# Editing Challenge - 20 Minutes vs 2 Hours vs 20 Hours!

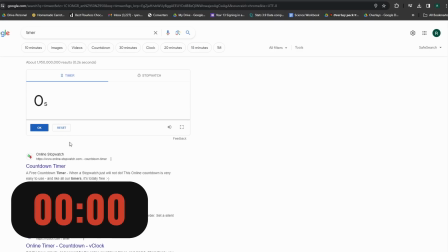4:22 Ooh, okay, that sounds like the timer. Oh, okay.
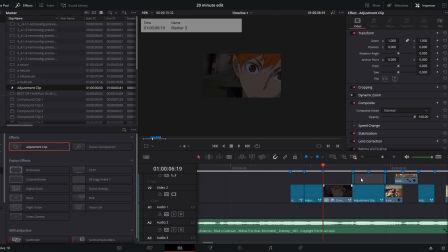4:27 You know what, I think I've done alright. I don't think I've messed anything up too much.
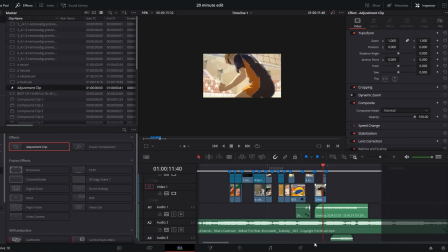4:34 I managed to get in a decent amount here. So why don't we go ahead and export and then we can react.
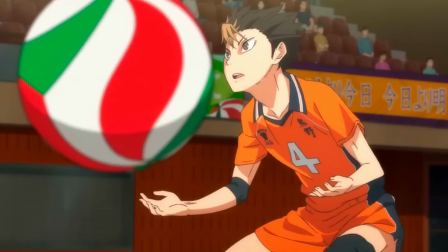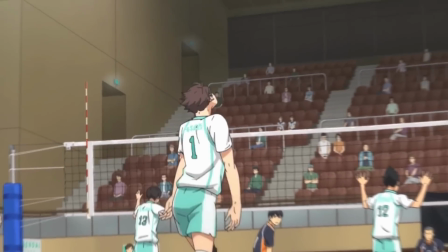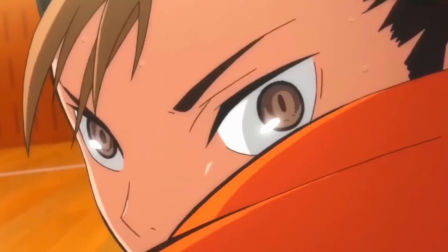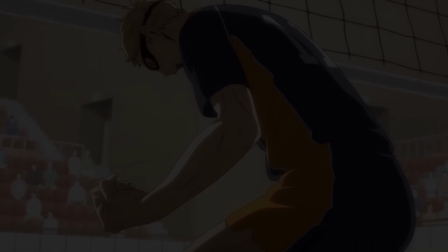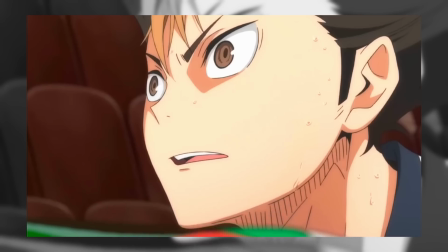5:01 not bad at all. You know, if I do have to say so myself. For 20 minutes, I feel like I kinda cooked a little bit there, you know what I'm saying?
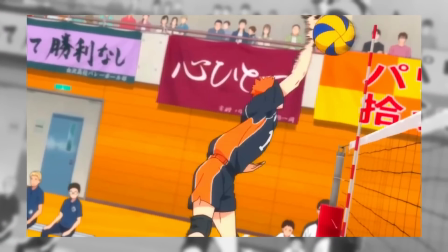5:09 But now that we've finished our 20-minute edit, it's time to move on to our 2-hour edit.
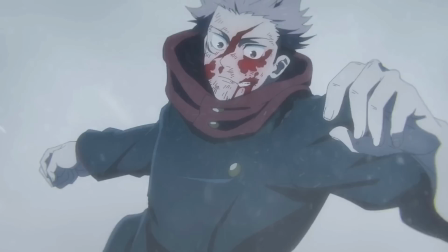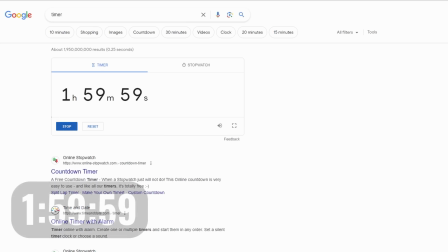5:22 Alright, our 2-hour edit, let's get this thing started. First things first, okay.
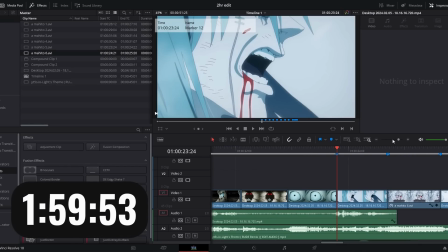5:29 I want to add a little color grading.
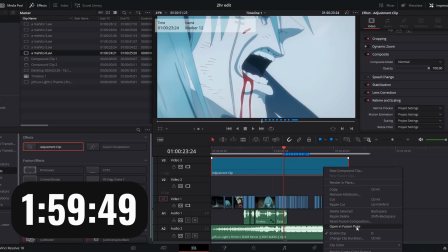5:35 I will likely come back to this.
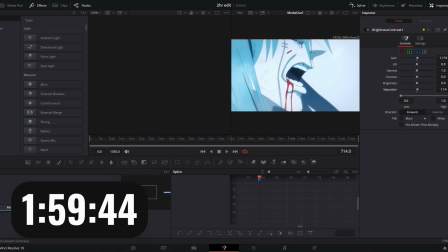5:37 I almost definitely will come back to this, but I just want to get a bit of color, bit of happiness in this very sad scene here.
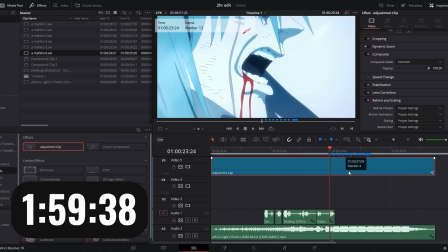5:44 Alright, and then of course, one of the first things we're gonna do is transition. So, I'm thinking we could do a nice little like zoom out here, then zoom in.
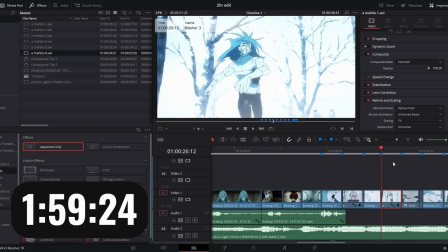5:57 I'm not sure what to do here. I could do like a mask him out and then bring Mahito up as it like does something.
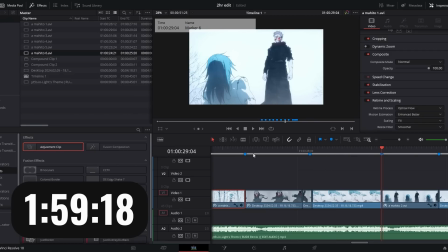6:05 I could do a mask for this as well. Maybe even a mask for this.
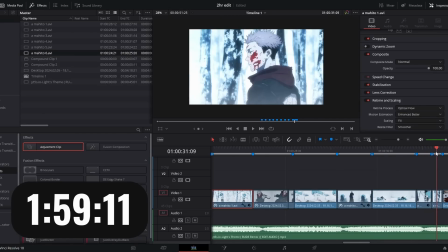6:10 Well, these clips are very similar, so for the transition I might try and do like a fade thing. So let me get started on all of that.
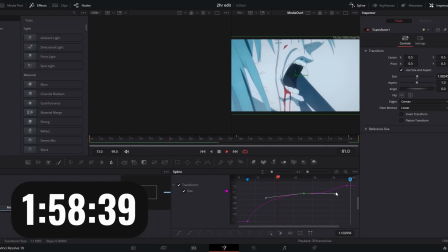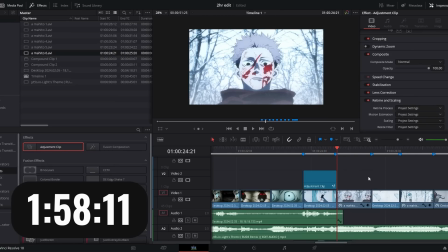6:23 Actually, the audio that I'm using is one that was made by Gojo, so he's tampered with the audio a little bit,
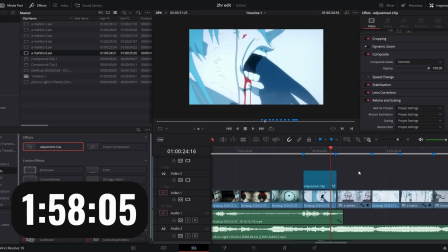6:29 and in the edit he has like a glass breaking scene and sound. So I could try and replicate something like that in my edit.
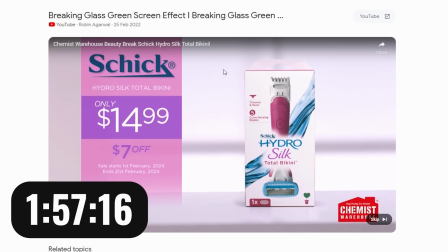6:37 That could be a good idea. Okay, what is this ad? Come on now. Yeah, okay, there we go, that's what we're looking for.
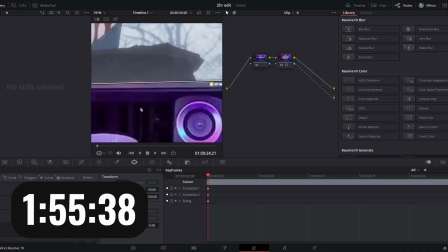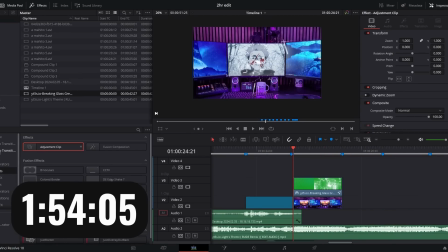6:50 Yeah, okay, that looks pretty good.
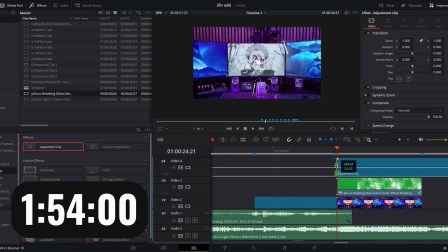6:52 Now I just have to add like an adjustment, an adjustment clip and start like up here and then it will zoom out as the glass breaks. Nice, that's a good idea. Very, very good.
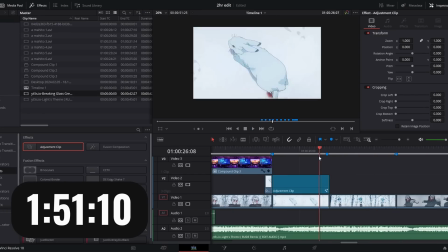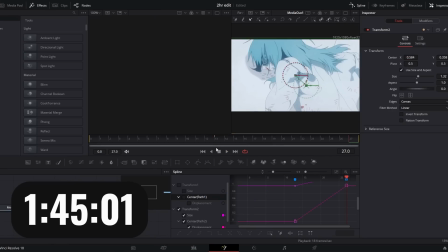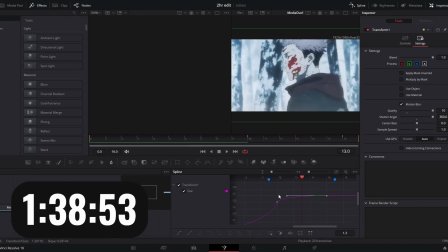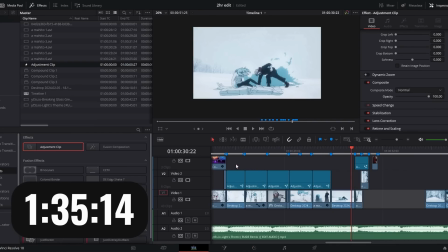7:20 Okay, I've sorted out all our transitions except for this one clip here. I'm not too sure what I'm doing as of yet, but I think it's time now I do some effects, maybe some sound effects if I get time.
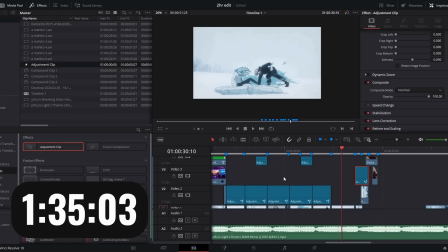7:30 Oh, it'd be good to add some text at the start as well actually, if I have time, because how much time do I have left?
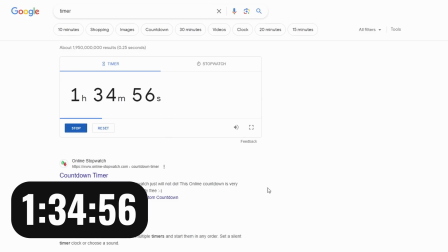7:36 Okay, I've only used up half an hour. I'm actually doing pretty good for time. But for our time remaining, I think it's best if I just focus up and lock in.
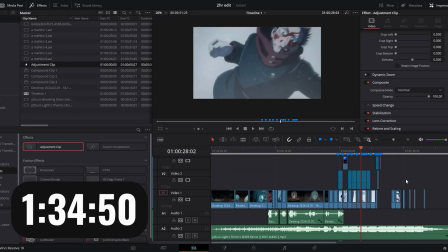7:44 So with that being said, play the time lapse.